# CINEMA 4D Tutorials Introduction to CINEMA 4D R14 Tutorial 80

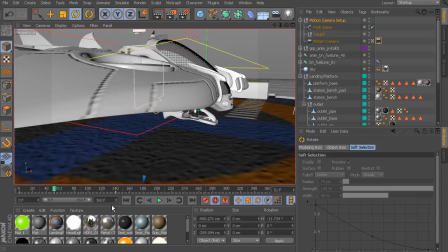[4:05]
All right, so you can see here as we start to hit play and take a look.
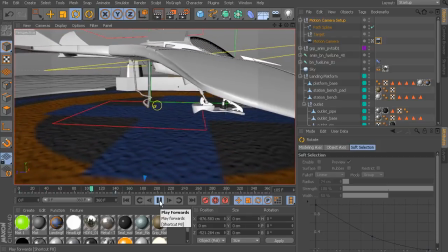[4:11]
Now our cameraman kind of walks around. That looks nice.
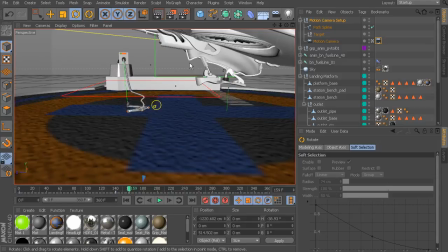[4:18]
And then what we could start to do is have him target and point at the aircraft.
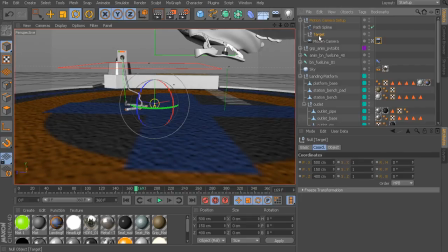[4:24]
So let's go ahead and start to animate our target null. I'll go to the move tool,
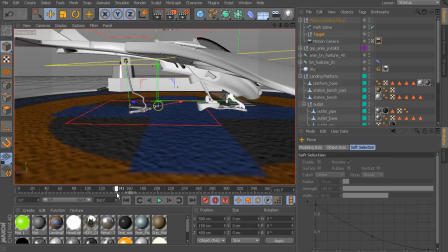[4:31]
and what we'll do here is we'll create a keyframe just to make sure that this action happens at the right time.
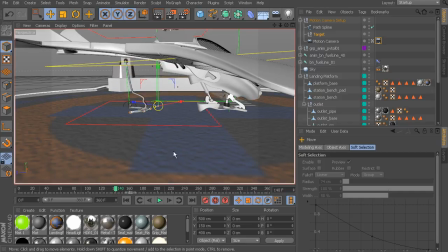[4:38]
We want this framing here on frame 140, so let's go ahead and record a keyframe to save this.
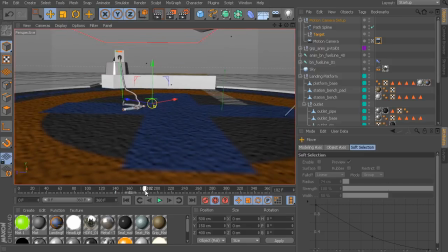[4:44]
And now as the aircraft starts to rise up, we can go to about frame, let's say 205 or so,
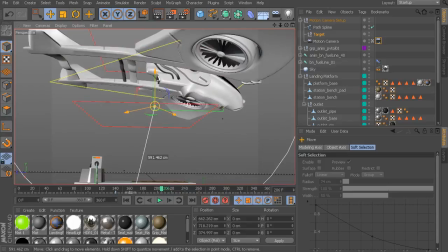[4:56]
and we'll just go ahead and bring up our target to point underneath our aircraft.
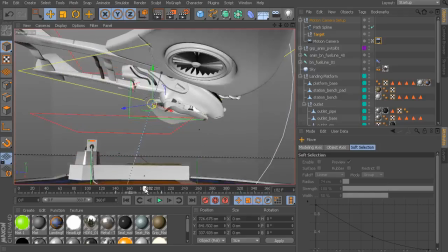[5:03]
Great.
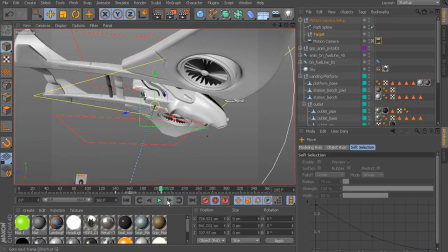[5:05]
Now what we also want to do is make sure that the timing is delayed because the cameraman doesn't quite know when the aircraft is going to take off.
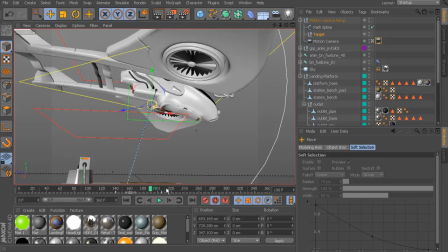[5:14]
He's just trying to follow this as best as he can. So what I'll do then is take the key that we have set around frame 206 and I'm
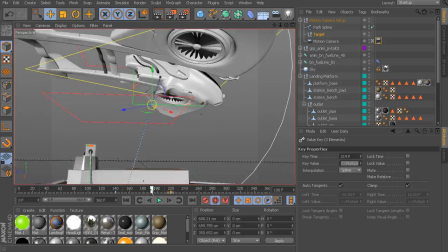[5:23]
just going to go ahead and delay that just a few more frames so it looks more natural.
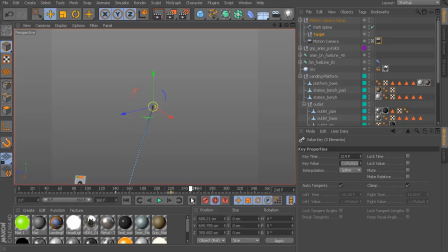[5:28]
So now you can see the ship starts to take off. We can have the target start to point as it starts to fly away. So I've moved it on about frame 249. Let's go ahead and see how that looks. Great. And now as it flies into the distance on 360, we'll have it point in that direction.
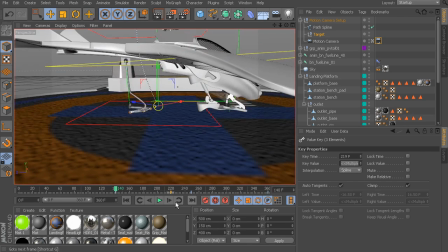[5:46]
So instantly what we see is that we have this very natural looking camera animation.
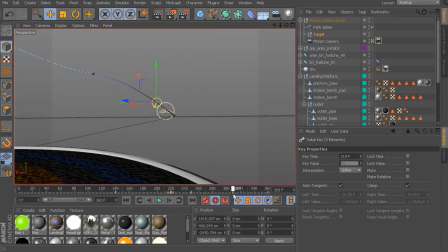[5:56]
Beautiful. We might also want to add an in-between where the cameraman is still trying to keep up to our aircraft. So we'll go ahead and on 309 just kind of point it so it's underneath the ship, almost as if he's trying to gain stability to point at
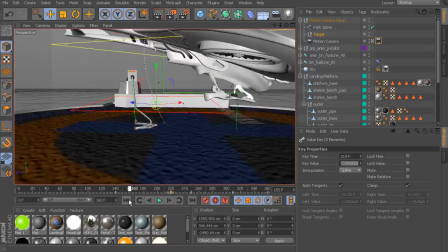[6:14]
our plane. And here's what we end up with. We'll hit play.
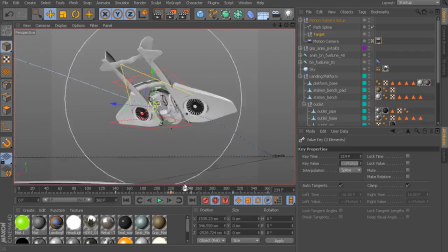[6:22]
Very fun. Now something fun we can add to enhance this shot is to have a quick zoom in. So again, it looks as if the cameraman is really excited to see this really cool aircraft take off.
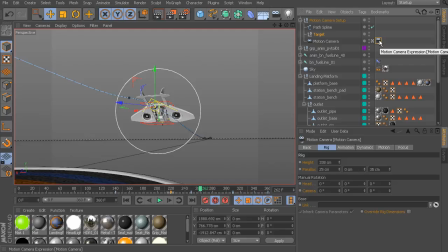[6:36]
So what we'll do is go back to our motion camera tag and notice under the focus tab we can start to adjust the focal length from here. So let's take a look at this. We want to animate this just as the aircraft starts to take off.
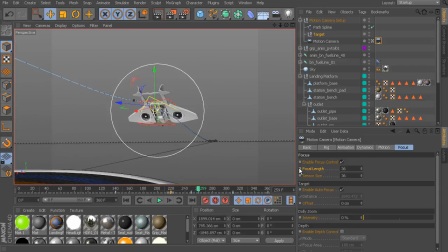[6:55]
So in about frame 259, we'll go there, we'll hold down Control, and we'll save a focal length keyframe. So once that's been recorded, we'll just go a few frames after where it starts to take off, and let's go ahead and create a quick zoom in.
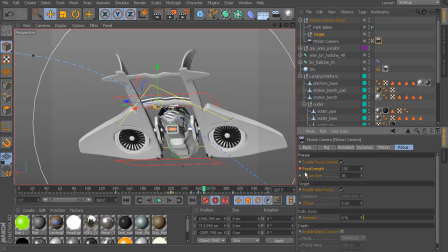[7:10]
So we'll really start to increase this. We should have auto key on, so the change should have been saved.
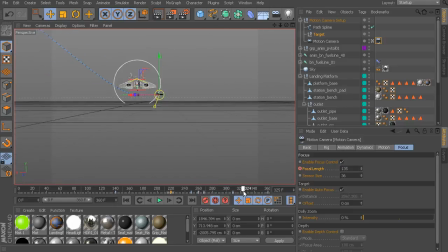[7:17]
And here we have this fast zoom in, and then the VTOL really starts to pick up speed to take off. So we'll go ahead and hit play and see how this looks.
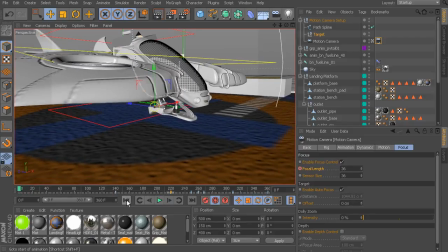[7:31]
Very exciting. All right, so here's what I like to do at this point. We can go in and we will hide all objects.
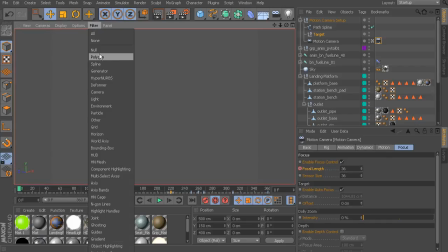[7:39]
So under filter, we'll set this to none. And then we'll show our polygonal objects.
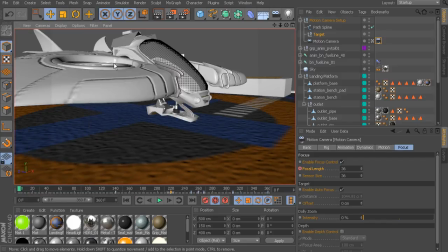[7:44]
Again, if you have any hypernerve objects that need to be shown, you can go ahead and check that on.
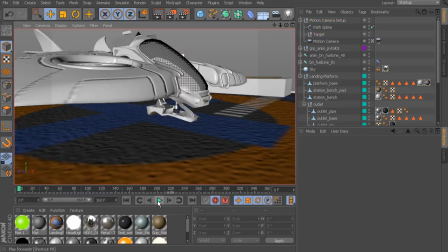[7:50]
And I'll also show the gradient background. And now we can go ahead and hit play to take a look at our animated sequence.
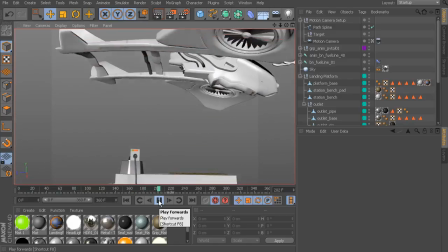[7:58]
So instantly what you can see is we've created a very realistic looking shot by working with Cinema 4D's very neat motion camera.